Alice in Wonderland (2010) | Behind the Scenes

The tea party in Alice in Wonderland is probably the iconic scene.
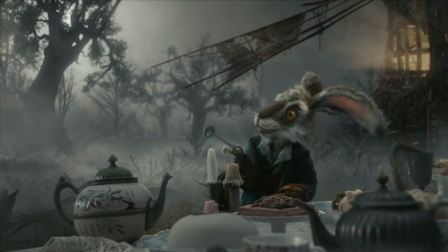(45:32)
And we took that challenge to the next level, which is come up with a look of not just the characters, but the way the table is laid out.
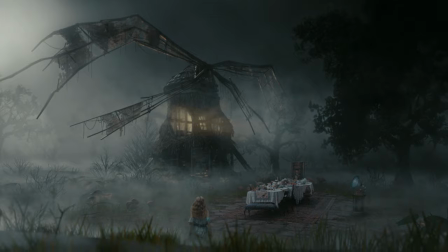(45:39)
There's a bit more of a depression over this particular tea party. Like having tea in a wartime period, and they were doing the best they could in difficult circumstances.
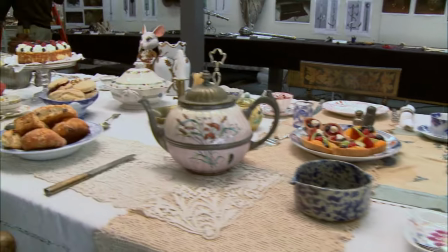(45:48)
It's a hodgepodge of cutlery and dishware and tables that don't line up.
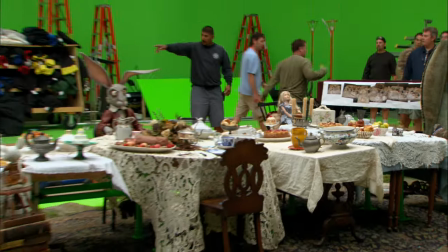(45:53)
And sort of all that little cattywampus angles and mismatched chairs, mismatched china.
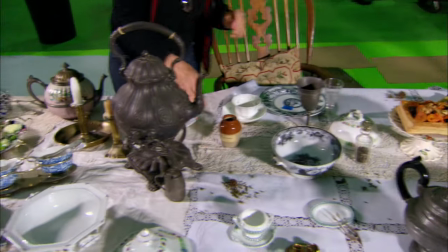(46:00)
And we augmented it with, you know,
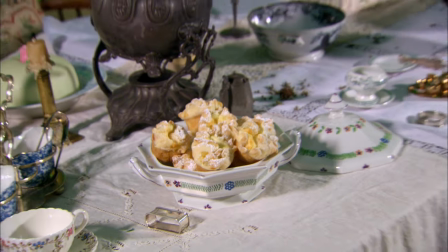(46:03)
various leaves and berries to make it look like they had been at the tea party for quite a while and they weren't so tidy and there was tea stains.
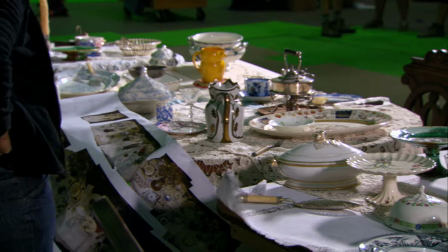(46:09)
You know, it's our goal to provide the highest quality, the most authentic thing that we can. But those things exist only in museums.
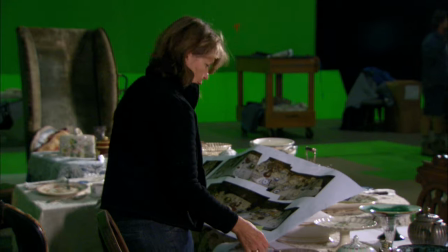(46:18)
So we have to sort of photograph that, look at it from every angle, and try and do that real thing justice.
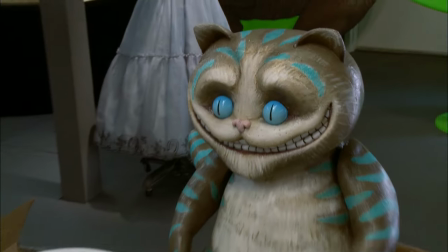(46:26)
And somehow it created this unique look, and it fit the characters. I like it.
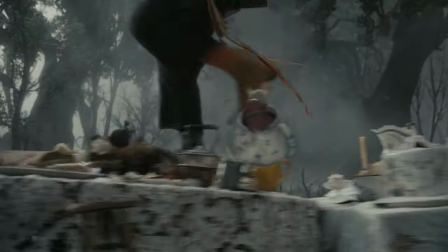(46:31)
The Mad Hatter steps up, and he just walks all the way from one end all the way across the other, stepping through food, and he's freaking china.
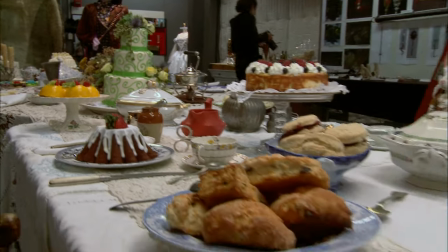(46:38)
And the logistics of that, of like clearing off all the smashed food, because we had big cakes and pies and,
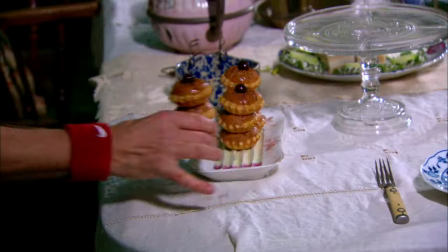(46:44)
you know, scones and pastries and things that, you know, once you step in it, you know, it kind of follows you down the table.
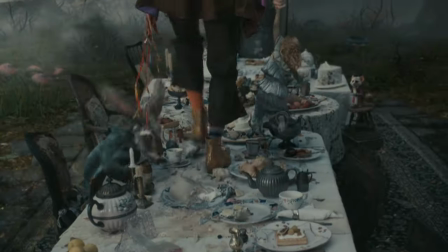(46:51)
We got three of everything. Doug got breakaway pieces,
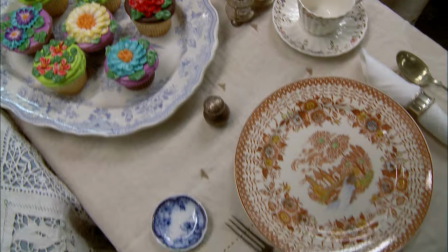(46:54)
and then very quickly we had the painters try and match those breakaway pieces as best as we could to the pieces that we had found all over.
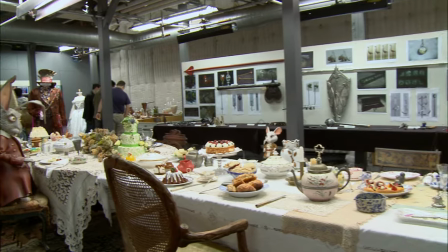(47:03)
And there's, I'd say, maybe 150 pieces on the table.
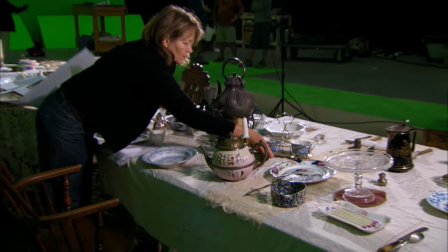(47:07)
For the actors and for everyone to see a tangible, beautiful thing like that, it's so important.
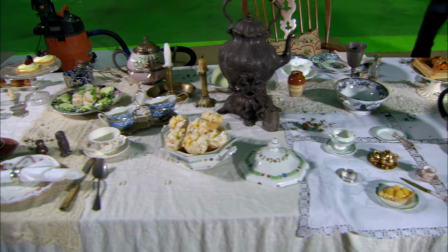(47:13)
When you're working in a green environment, to have a real thing there becomes everyone's focus because it's the only real thing there.
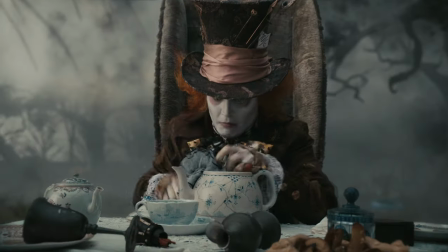(47:20)
It just sort of really came together, and it's fantastic. Goodbye.